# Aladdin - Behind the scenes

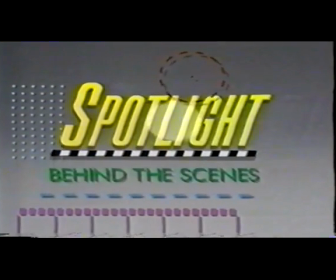[0:00]
Now it's time to take a look behind the scenes at the making of the latest Walt Disney animated feature, Aladdin.
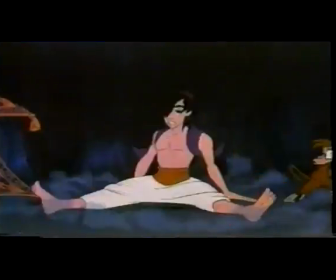[0:06]
The story of a lamp filled with magic, a boy filled with dreams, and a powerful genie that can make wishes come true.
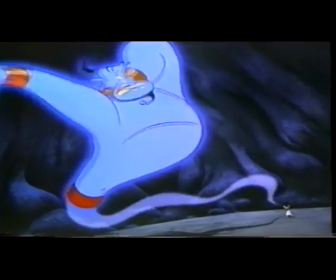[0:15] Why? Ten thousand years will give you such a crick in the neck!
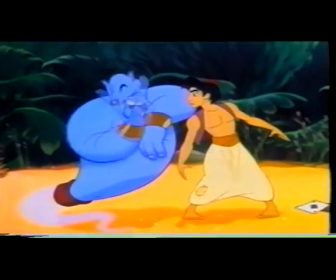[0:20]
Aladdin is a classic story as old as time.
What is it you want most? Can you make me a prince? Yes!
This is based on the story of Aladdin, which is probably the most famous story of the Arabian Nights tales It's about poor kid a kid from the streets.
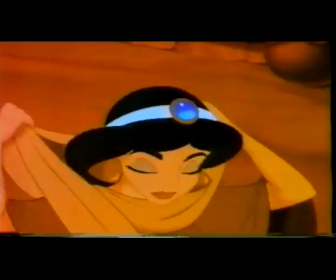[0:35]
He's he sort of lives by his wits I'm in trouble then he falls in love with a beautiful princess Wow
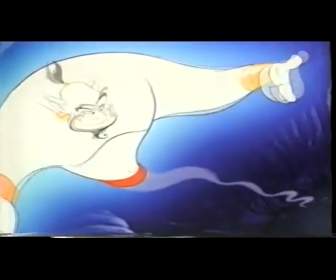[0:46]
There's an evil magician There's a magical genie that can grant wishes But what'll it be master?
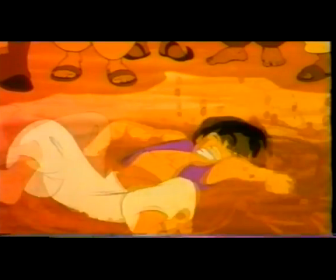[0:52]
Aladdin gets the lamp which seems like the greatest thing in the world but Aladdin finds out that it's not quite as great as it might seem on the surface.
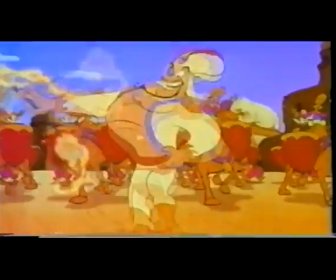[0:59]
Aladdin, Disney's 31st animated feature, is a stylistic breakthrough inspired by the mystical Middle East. Our influences come a lot from Persian miniatures, from Islamic calligraphy,
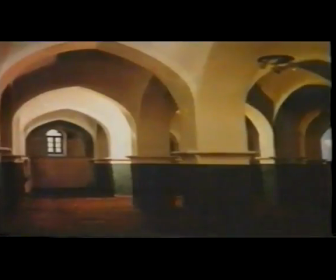[1:11]
from a lot of the design concepts from the 11th to the 14th or 15th century Persia. The designs of the characters in Aladdin were created in surprising ways. On every character that you're animating, no matter whether it's a mermaid,
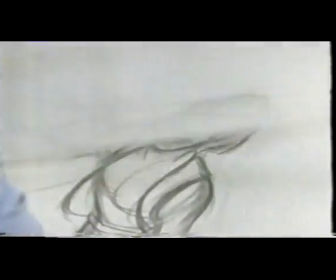[1:27]
or a beast, or an eagle, or it's Aladdin, it has to be something that I've experienced personally.
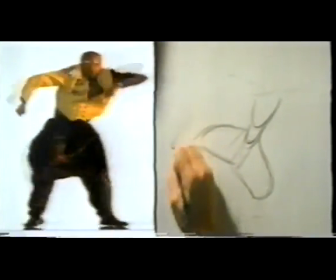[1:35]
One of the things that inspired me the most with Aladdin was Hammer's You Can't Touch This video.
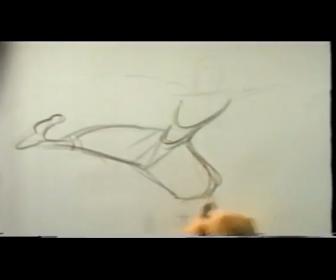[1:42]
I felt like, well, Aladdin's got to have that kind of spark.
of the lawmen.
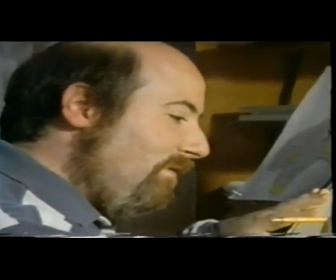[1:49]
The Genie's supervising animator Eric Goldberg was influenced by the flowing S-curve drawing style
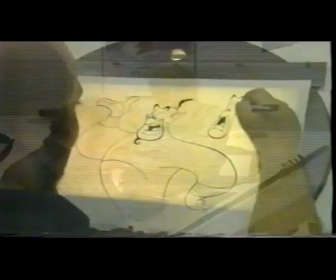[1:55]
of New Yorker caricaturist Al Hirschfeld and the frenetic performance of the voice of Genie.
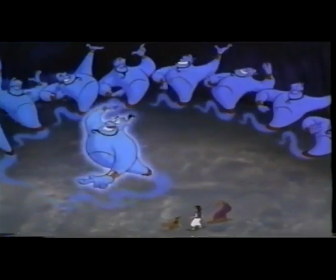[2:02] But never duplicated, duplicated, duplicated, duplicated, Genie of the Land.
To have Robin Williams as the guidepost for your animation is wonderful.
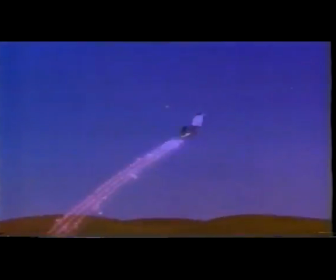[2:19]
So we're pulling out all the stops to make it a great animated equivalent of Robin's delivery.
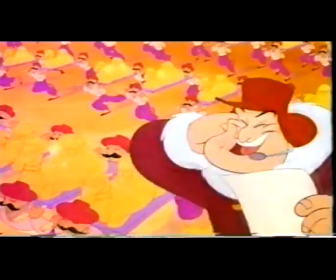[2:25] Don't they look lovely, June?
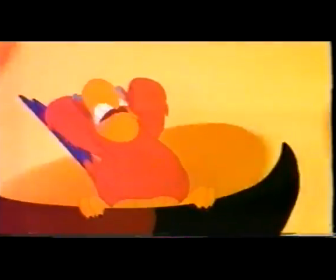[2:31] I can't take it anymore!
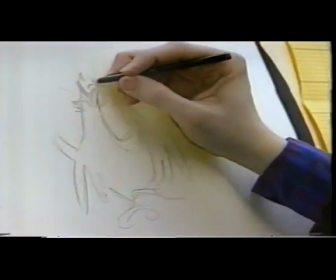[2:33]
Will Finn, the supervising animator of Iago, immediately pictured the look of the pesky parrot as soon as he heard the voice. When they cast Gilbert Gottfried, I mean, that really dictated what this character was going to look like.
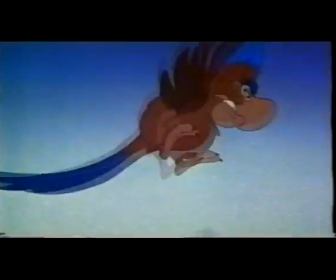[2:48] We're never going to get a hold of that stupid lamp! Just forget it!
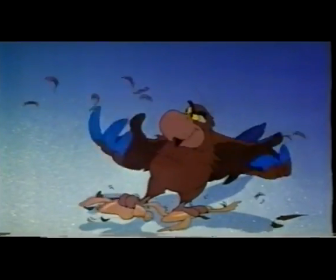[2:53] Look at this! Look at this! I'm so ticked off that I'm molting!
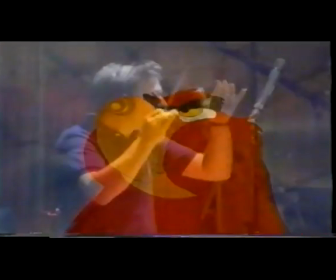[2:57]
Audiences may cringe at the screechy speech of Iago, but they will be enchanted by the original score by Academy Award winning composer Alan Menken,
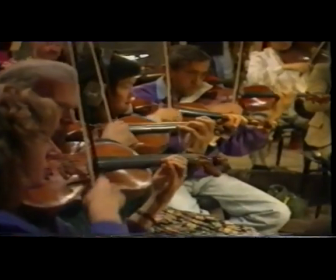[3:06]
with lyrics by his Oscar winning partner the late Howard Ashman and Tony Award winner Tim Rice. The inspiration really was this young romantically inclined couple flying around the world on a magic carpet.
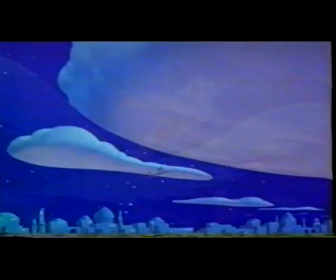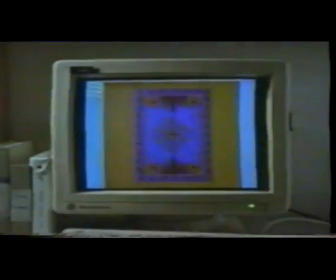[3:28]
The process of superimposing a design pattern onto the hand-drawn flying carpet utilized one of the newest tricks of the trade,
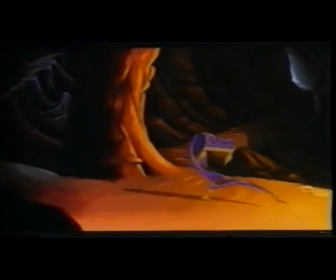[3:36]
state-of-the-art computer technology. I'm enormously excited about the opportunity to really begin to explore what these computers and graphics things can do for us.
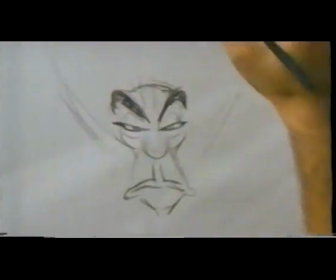[3:46]
All Disney character animation is drawn by hand, a frame at a time, using the traditional techniques pioneered by Walt Disney himself.
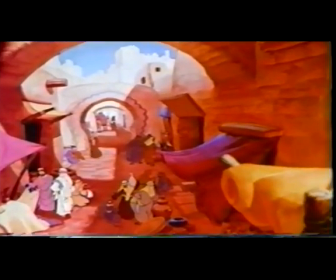[3:54]
But the new computer technology gives animators a new way to push the limits of their art.
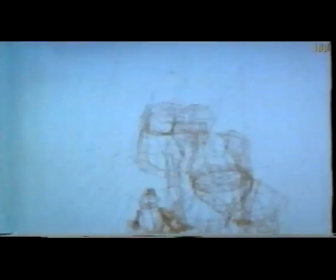[3:59]
The computers are used just as a tool, just like another pencil or a paintbrush.